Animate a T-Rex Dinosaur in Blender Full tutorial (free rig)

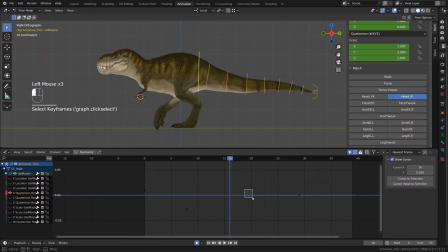57:24 So the middle of the tail will absorb the bounce, while the tip of the tail will shake a little bit because it's lighter basically, and it's not that involved into the balance of the character.
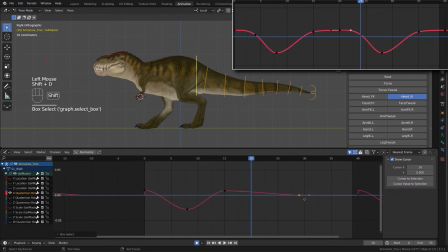57:38 Now, as a lot of our animation so far, this is going to be a simple follow-through animation. So when the character hit the down pose, I will make the tail go down super quickly a few frames after.
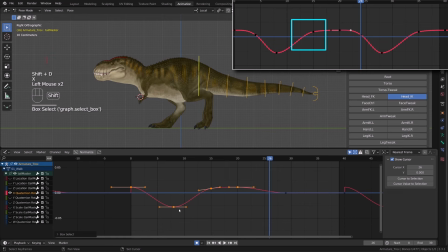57:51 And then the tail will stabilize back up, and I will hold the pose so that we have a nice contrast. So at this stage, it's pretty easy to get a decent result.
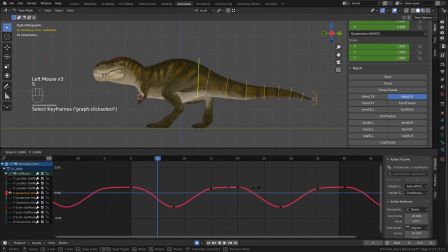58:03 And then it's all about tweaking the curve, kind of polishing it to get a better result, something that feels better with more weight and more contrast. So if you lock a pose by creating two keys, one close to the other, as I'm doing here on frame 5,
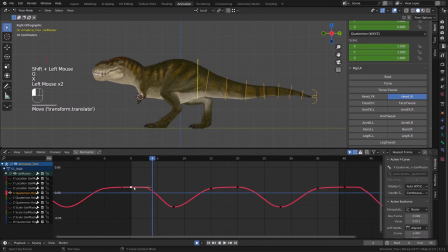58:20 you can see that my curve is almost flat, and then it goes down very fast. I'm creating contrast. But then the down pose is smoothly getting up, so it's not like a hard bounce. The tail will go down quickly, then recover slowly and hold.
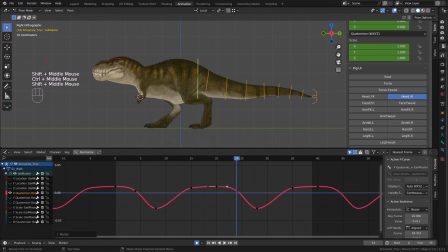58:37 It doesn't feel like it's hitting a wall or whatever. With that done, I will select the curve and press Ctrl+C to copy it.
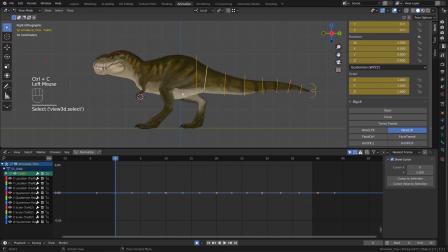58:44 I will select the next controller, isolate the X quaternion rotation, get rid of all the keys but the first one, and press Ctrl+V to paste the curve. Then I will offset the curve by a couple of frames, and I will repeat this along the whole tail chain.
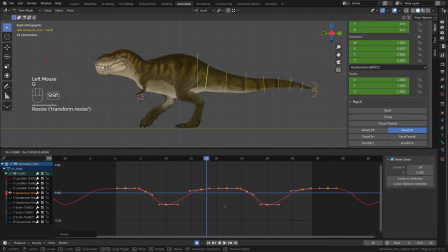59:01 Then you can play with the scale of the curve, increasing it or reducing it to increase the amplitude of the motion. You can get rid of some of the keys, because as further away from the root we are getting, the smoother the curve will be.
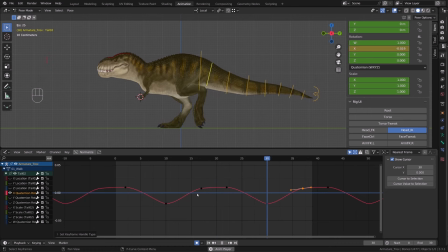59:17 And in the end, you will see that I got rid of most of the points to keep only 4 points per bone. And I just played with the amplitude and the offset of the curve. So I copy again the curve, jump into the next joint, select the X quaternion curve,
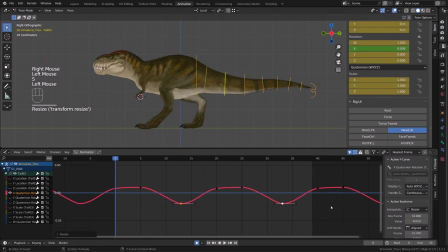59:35 get rid of all the keys but the very first one, paste my curve, and now I'm offsetting it even more. So I was kind of arbitrarily offsetting the curve each time by a couple of frames,
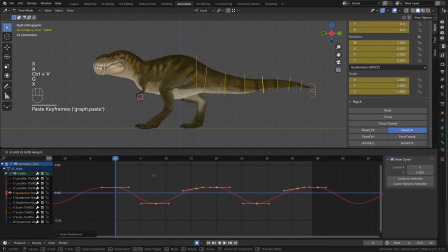59:51 sometimes a little more, and in the end I just took all the curve and started repositioning them. So most of the time I had 1 to 2 frame of offset between the joints. So I just accelerated the video a bit because I'm doing exactly the same thing over and over on each joint.
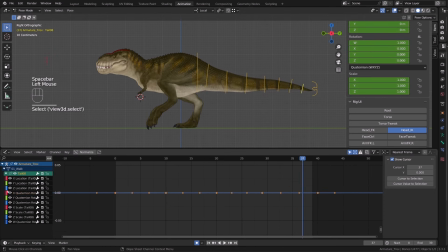60:11 You don't need it to be super accurate, just paste your data, offset them a bit, scale them a bit. Once all the joints are keyed, you can play with the curve. So I will just skip this part, and here you can see the curve profile I had for almost all the joints in the chain.
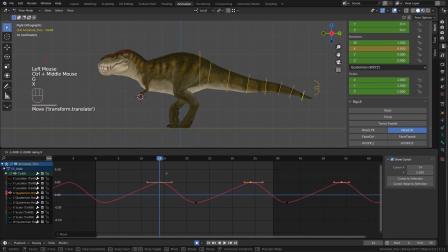60:31 I got rid of the holding frame I had on the root of the tail. I kept it on the first two bones, but on the next bone, I just created this sinusoidal shape,
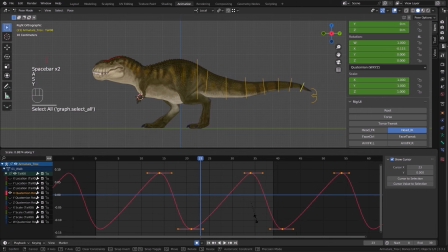60:42 and I was just offsetting in time a bit the different keys, scaling them up or down depending on the behavior of the tail.
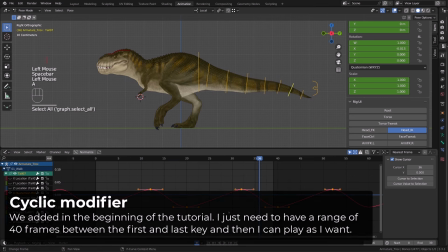60:51 So here I'm taking advantage of the cyclic modifier. I didn't key the very first and very last frame on each bone.
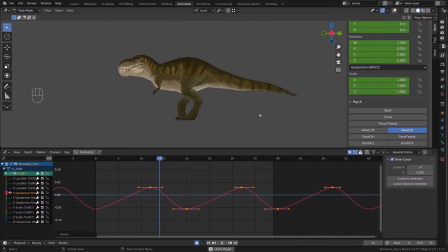60:59 I just offset them. Once I will be happy with the tail motion, I will properly cut the animation. But I'll do it once we have animated all the rotation axes. So here I am with a decent result where I tried to add more motion to the tip of the tail.
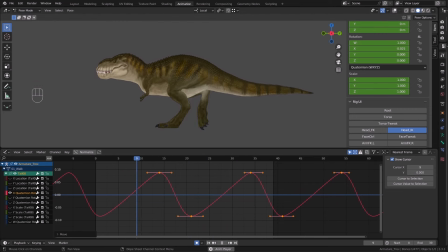61:17 So let's now play with the other axis. So I will repeat the process with the Z rotation axis, and you will see that it will really bring our tail motion to another level.
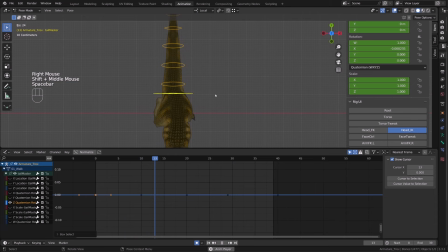61:27 We paste our previous motion, the up and down rotation if you want, on the up and down of the torso, of the root of our character. So I had a bit of contrast in the rotation on the X channel. Here I want something really smooth.
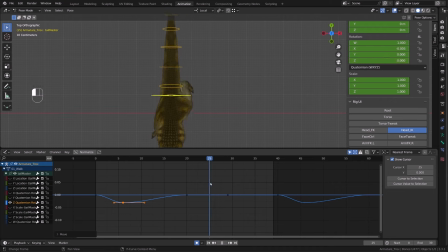61:45 I just need to find the right timing, the moment where I'm hitting the extreme down for the curve and the extreme up. And basically I'm just counter animating the rotation of the hips.
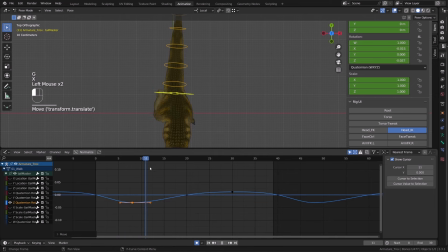61:58 So I will keep my curve in auto clamp. I will just move the keys and create a nice sinusoid. Then I will copy and paste this curve again and again over all the tail joint and offset them in time.
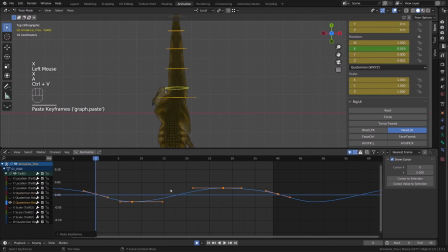62:14 Once my tail root motion is okay, what I want to focus on is keeping a nice curvature on the whole tail. I want it to have a smooth S shape.
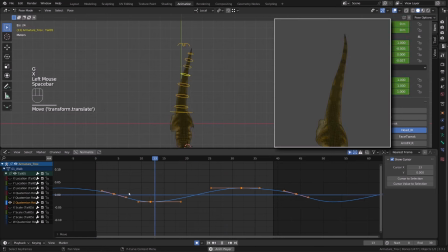62:26 And as explained before, I don't want crazy extreme amplitude of motion because the tail is used for balance. So it has to be a tight S shape. So it took me like 2 to 3 minutes to get it right, at least right for me.
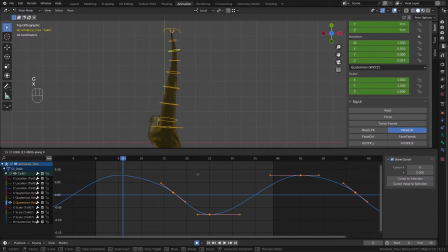62:44 Just really focusing on the shape of the tail at different stage of the animation. So I'm just controlling the shape, go to frame 15, offset a bit the curves, see if the root is properly aligned, if I get this nice curvature in the silhouette, and that's it.
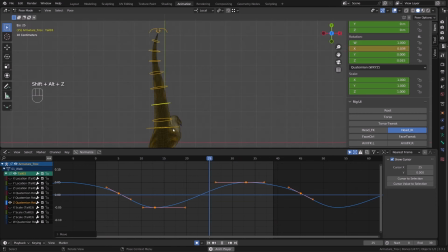63:03 So I can't tell you, yeah, just put a key on this or this frame or whatever. You really need to get to this point where you play with the curve until you get this result or a result that fits your walk cycle rhythm.
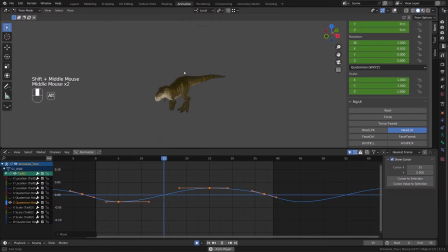63:20 You can add a super subtle twisting playing with the Y quaternion rotation. I won't do that because a tail can't really twist that much, and it will make this long tutorial to last forever.
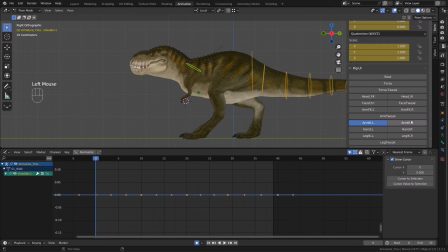63:33 To keep it simple, we will animate the arm using the inverse kinematic controllers.
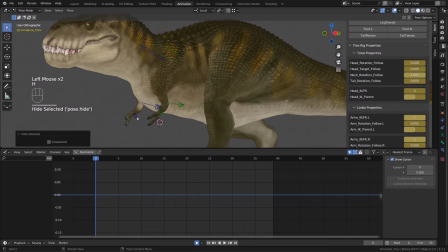63:38 So I enabled the corresponding layers. There is a couple of bones that are not used, so I will just press H to hide them. Those are bones that are supposed to be hidden. Basically, they are useless for you. I want to switch the mechanism to inverse kinematic.
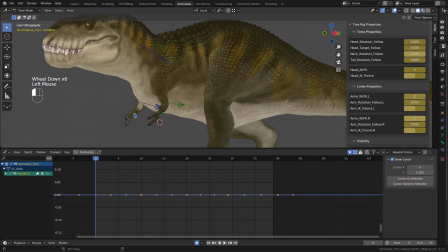63:54 In the rig properties, I will switch the value of the arm IKFK to 0 on both arms.
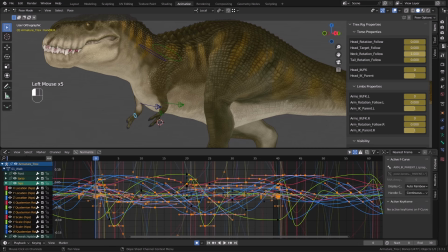64:00 Now they are using inverse kinematic. I will search for my properties in the graph editor as we did before. I will isolate the IKFK curve,
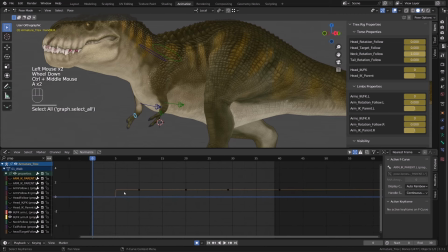64:10 and I will just get rid of all the keys after key 0 because they are useless basically. By default,
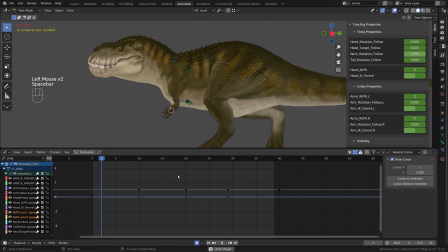64:16 the hand inverse kinematic controller are parented to the torso root, so there's already an offset with the chest that feels pretty good. My goal now is just to add a little more offset in the hand motion, first working on the Z location of those bones,
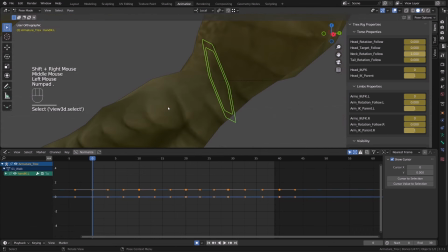64:34 and simply making them drag a bit based on the up and down motion of our character.
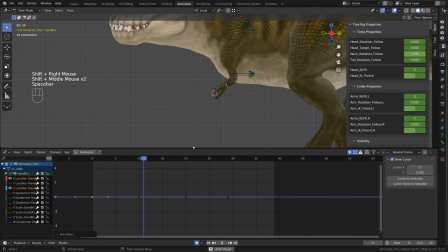64:39 So as we did several times before, I will first work on the Z location curve.
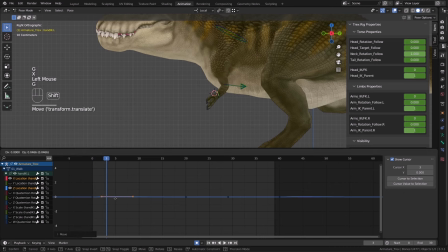64:45 Here by mistake I was manipulating both the X and Z location, so I got rid of the useless key later on.
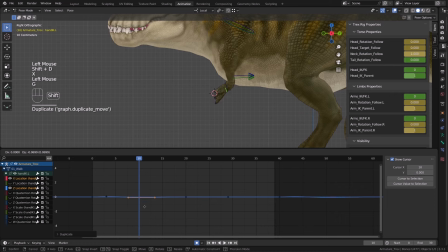64:53 When the chest is going up, I want the hand to drag a bit so they would go down, and when the chest is hitting the down pose, a couple of frames later, the hand will go even lower. Based on their size, we can assume that the arms were not used that much into the walk cycle,
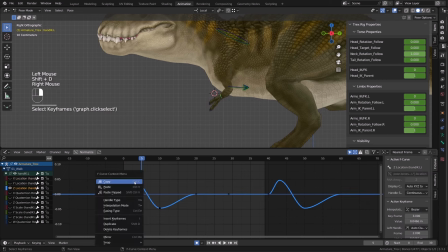65:13 basically to keep balance or add momentum, but you don't want them to wobble too much. If the motion is there and is accurate enough and you make it subtle enough too, it will be believable.
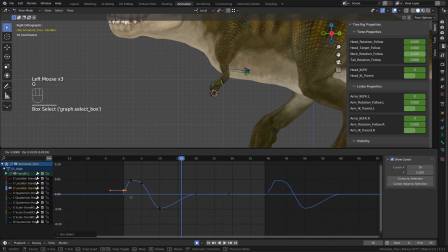65:27 You will aim for something pretty realistic. Now, if you want to do something very stylized, you can bring more contrast into this motion.